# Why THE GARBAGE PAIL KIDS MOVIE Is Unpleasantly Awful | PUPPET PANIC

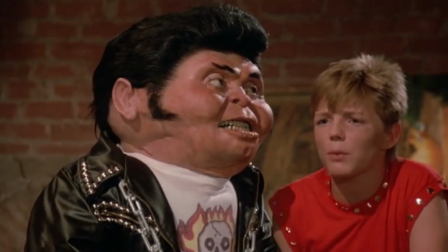8:18 The puppets reach this disturbing realm of warped, uncanny valley with their oversized heads, pasty textures,
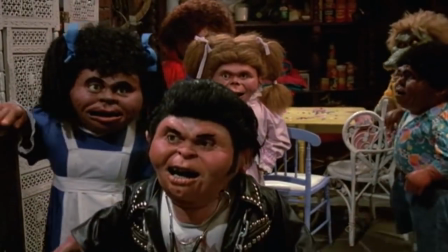8:25 soulless bulging eyes, and faces that make them look like they're 60 years old rather than children.
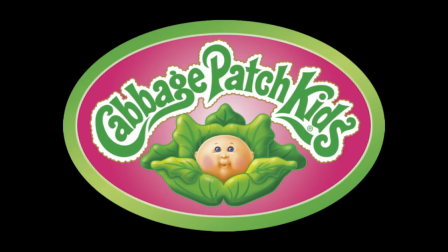8:31 I know that this film was made after the Cabbage Patch Dolls creators charged a lawsuit against Topps,
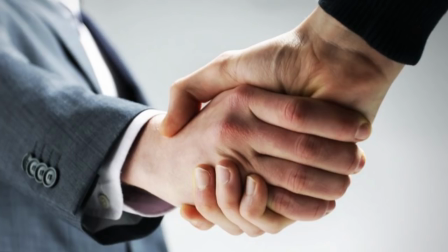8:37 so they had to be very super careful about designs, but the compromise shouldn't have been make them look as ugly as possible,
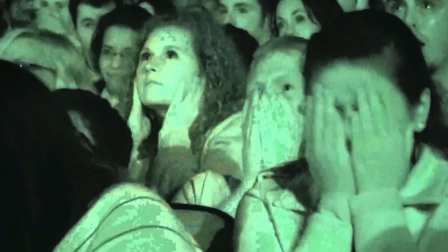8:45 because then the audience would want to keep looking away from the film. The kids in the original cards weren't horrible to look at.
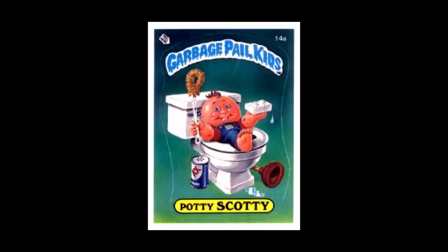8:52 They were supposed to look cute, that's what made them funny, seeing adorable kids in a corrupt context.
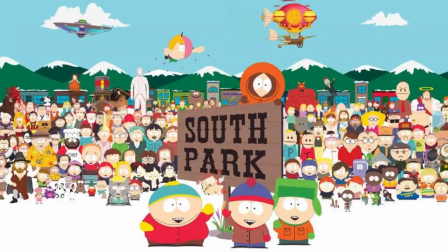8:57 It's the same reason why South Park works on a comedic level.
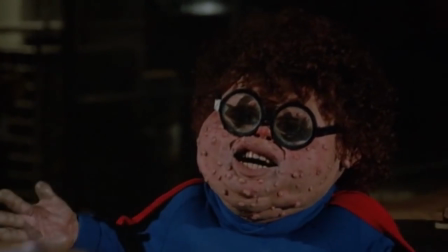9:01 The animatronic heads weren't even finished when the movie started filming, and you can really tell.
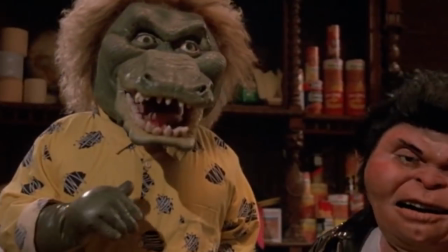9:07 There's something very off-kilter and rushed about them,
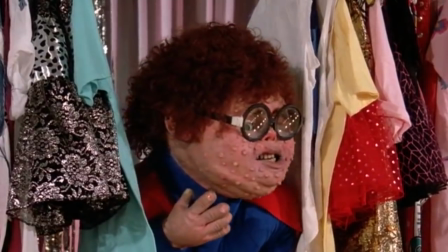9:10 particularly because the brows and mouths can barely move at all, making us aware of the robotics ticking away inside the heads.
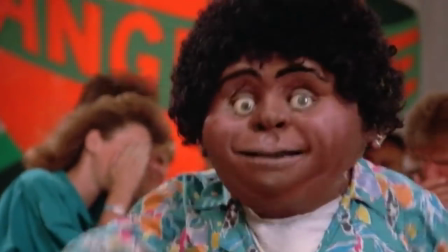9:17 To be fair though, the actors piloting the puppets do pretty good jobs in their roles, being very understanding of what their character's mannerisms should be like.
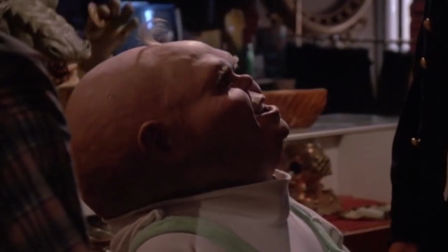9:26 However, the voices used for the puppets are painful to listen to. The actors all screech, wail, mumble or shout their lines.
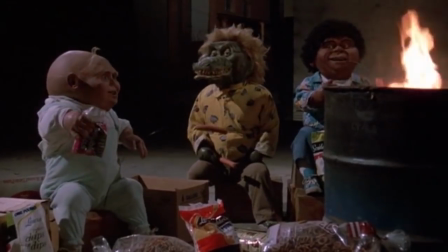9:35 Hey, pass some mustard. Pass the onions and garlic! Oh, look at you!
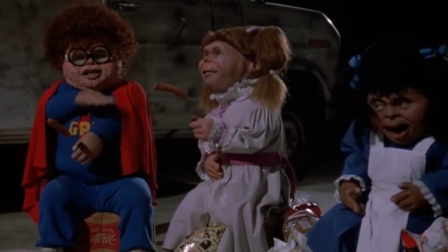9:41 I'm sorry. God bless you.
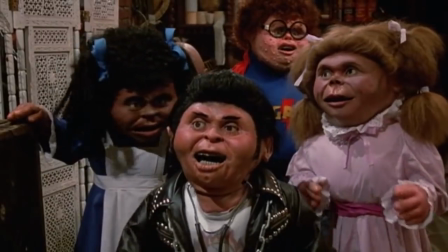9:47 This is made worse by how the puppets keep talking and talking and talking, even if the camera isn't on their faces.
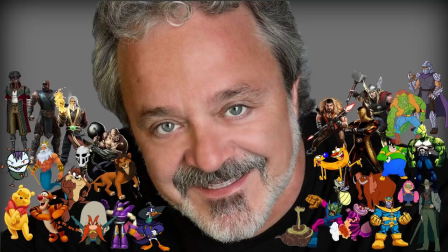9:55 Jim Cummings lends his voice to a couple of the Garbage Pail Kids, and shockingly,
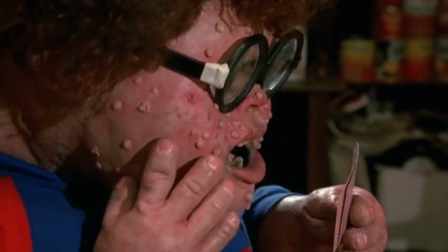9:59 he sounds very out of his game, most likely due to poor direction though.
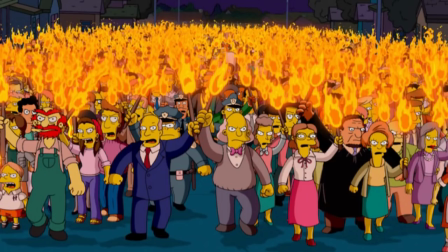10:04 What I find funny is that after seeing the finished film, Cummings joined the protest to keep the film out of theatres.
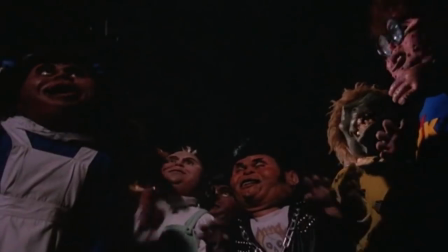10:13 To conclude, the Garbage Pail Kids movie is the very definition of a cash cow trainwreck.
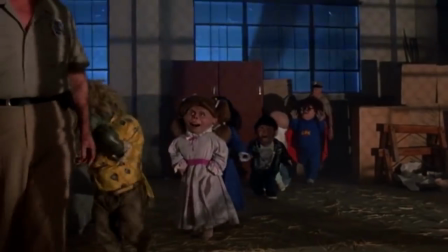10:19 I had a really hard time watching it, feeling nauseated by its grimy,
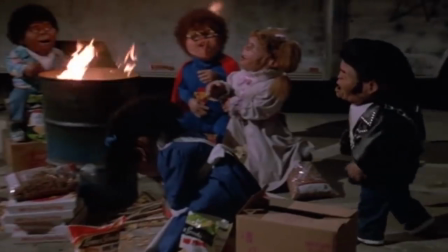10:23 mean-spirited atmosphere and thoroughly annoyed by how obnoxious the Garbage Pail Kids came off.
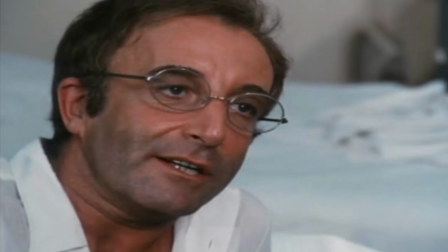10:29 Unsurprisingly, director Rod Amato really didn't want to make this movie, he only did it as part of a contract deal.
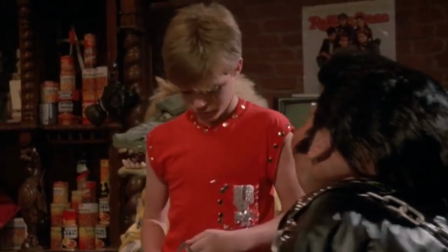10:36 The passion clearly wasn't there, but when it comes down to it, maybe the film was destined to not work.
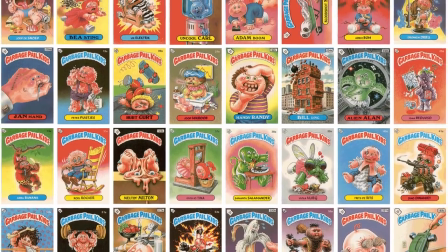10:43 The Garbage Pail Kids are best appreciated as they were intended, tongue-in-cheek trading cards painted by highly talented artists.
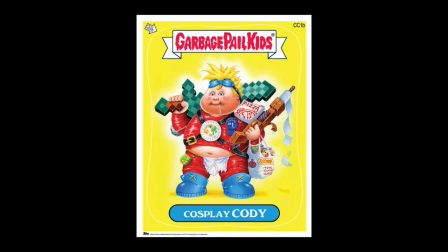10:51 You take one look at a card, laugh a bit, then move on to the next. That's the beginning and the end of the Garbage Pail Kids novelty.
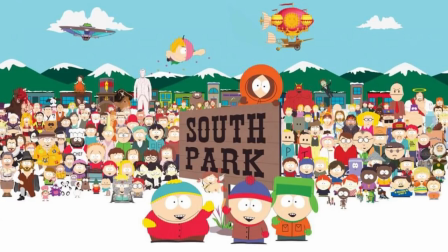10:58 Although, in a day and age where South Park exists,
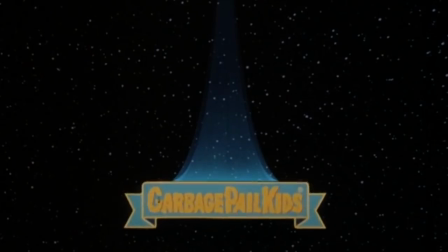11:01 maybe a Garbage Pail Kids movie could work And perhaps this film just missed the mark if you yeah, that's the last time I let a puppet decide an episode of this show Anyway, that was the last episode of season four of puppet panic when I return in season five I'll be discussing Thomas and the Magic Railroad and yes, it does count as puppetry. I'll explain why next month cheerio folks